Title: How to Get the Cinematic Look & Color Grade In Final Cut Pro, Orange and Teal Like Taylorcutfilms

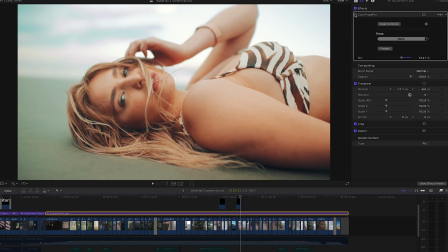387s
Here's the shot before and after. Makes it nice and warm and bright.
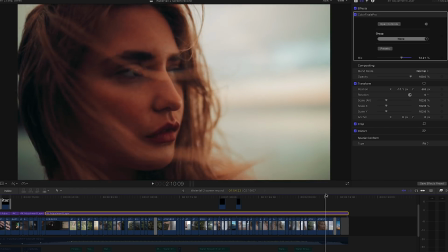395s
Okay, and now I'll just get into the changes I made to individual clips.
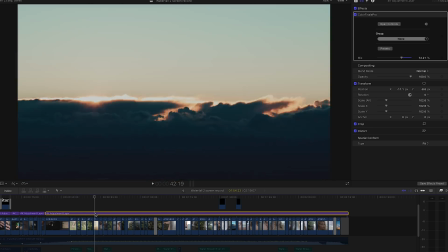400s
So if we try to find something that I would have messed around a little with.
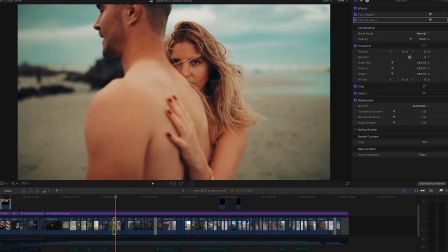406s
So all these beach shots were shot on a really cloudy day.
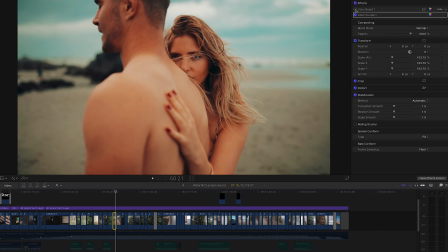411s
So the light is really soft. Nice soft light, but then the whites aren't very bright. So for this one, I also brought down the saturation of the midtones just a bit, and then curves. You can see I've just brightened those whites a bit more.
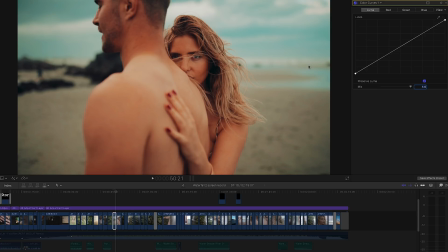429s
So when you shoot on a cloudy day, you get this nice soft light, but then it's sometimes not as bright as you want. So I just to give it a bit more of a warm feeling, shots at the beach, I went across and did this.
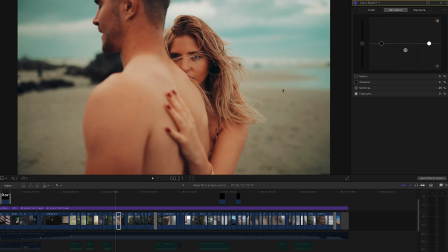446s
And then I think I brought the saturation down of the mid-tones quite a bit on all the beach shots.
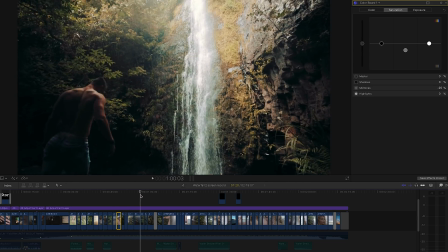453s
So, and these ones. So this one, this shot in particular, came off really cold.
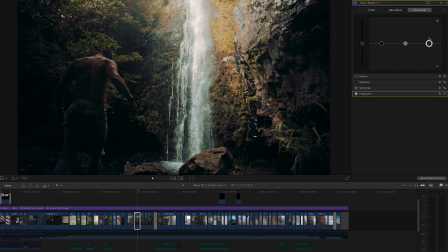462s
So color board, I've upped the whites a bit. The highlights, I mean.
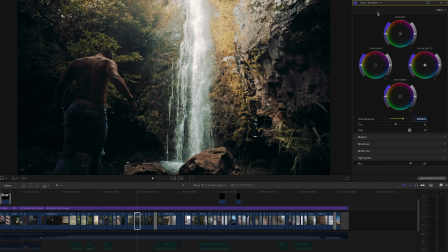469s
And then if I go to color wheels, this shot in camera came off really blue. So this is before the color wheels and after. So I just bumped up the temperature a lot so it would match up with my other clips.
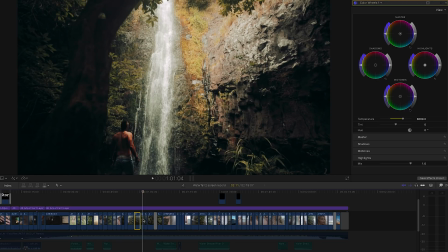488s
My other clips didn't come off this cold. So this one, for example, I didn't have to do the color wheels at all. It was already a nice temperature. So then you're just gonna match them all up.
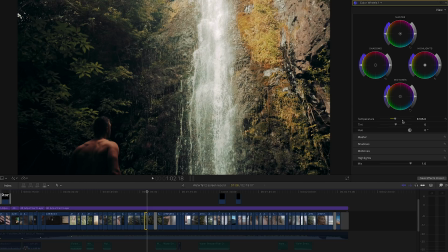503s
I think this one came off maybe a little cold, yep. So I did the color wheels, added a bit of warmth, and then it nicely matches up with my other clips.
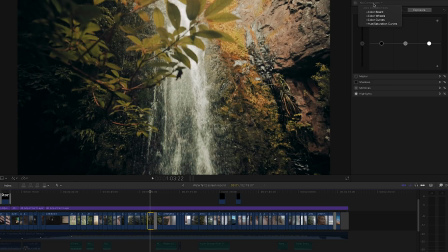514s
This one, no adjustments at all, just a LUT.
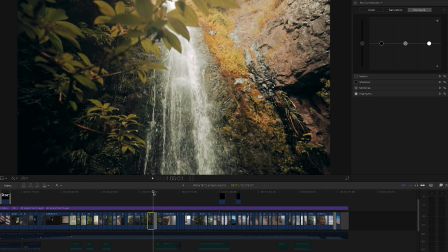519s
So,
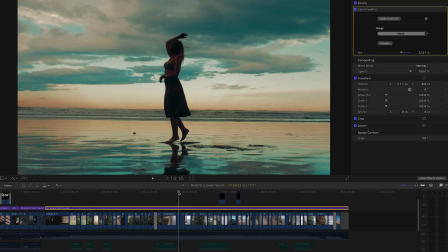527s
keep going. This shot, so I would have done some stuff to this. Color wheels, warmed it up a bit. Color board, brought up the whites. Saturation of it all. Curves.
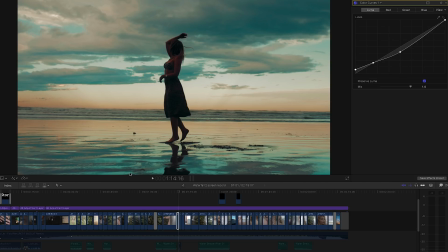544s
It's a bit of a mess in this one because I was trying to get as much color and detail out of the sky. So if I just show you.
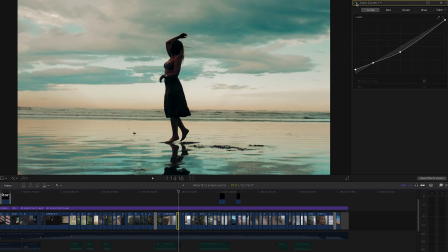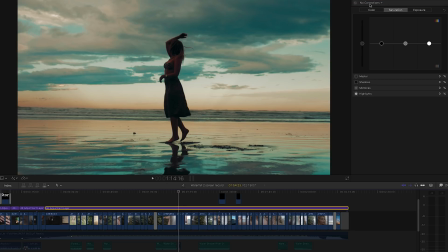560s
And then with the LUT. Turning the LUT on and off for this clip.
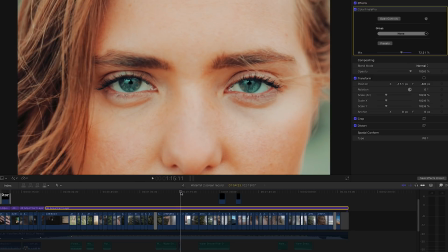568s
So bang. These clips. They didn't do much at all. Looks like I've just lowered the exposure a touch.
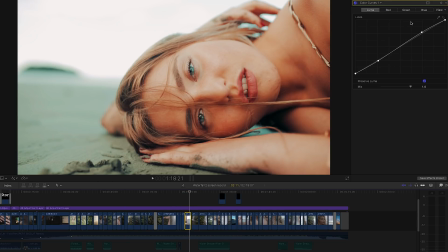582s
This one, so bit of contrast to those whites. Well, a pop to those whites there. With the curves. And down in the shadows, so added in a little bit of contrast. And then brought
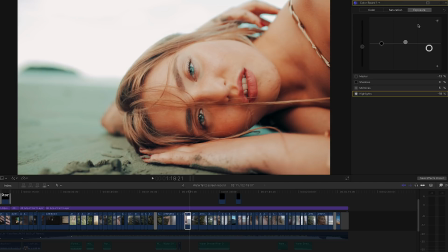600s
brought down the whites of the exposure there. Midtones. And then it was just too saturated in the shadows here, you can see. So really brought them down.
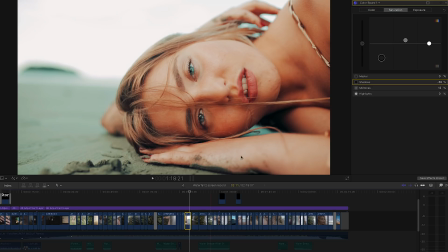616s
And yeah, that's about it. Here's the... just the LUT.
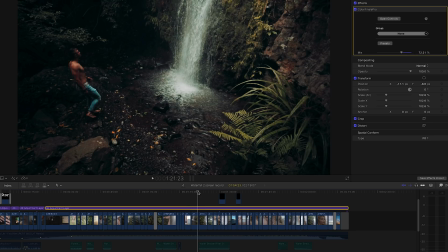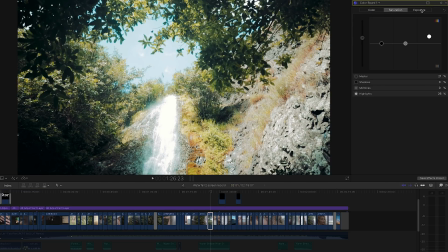629s
Color board. Just brought down the midtones.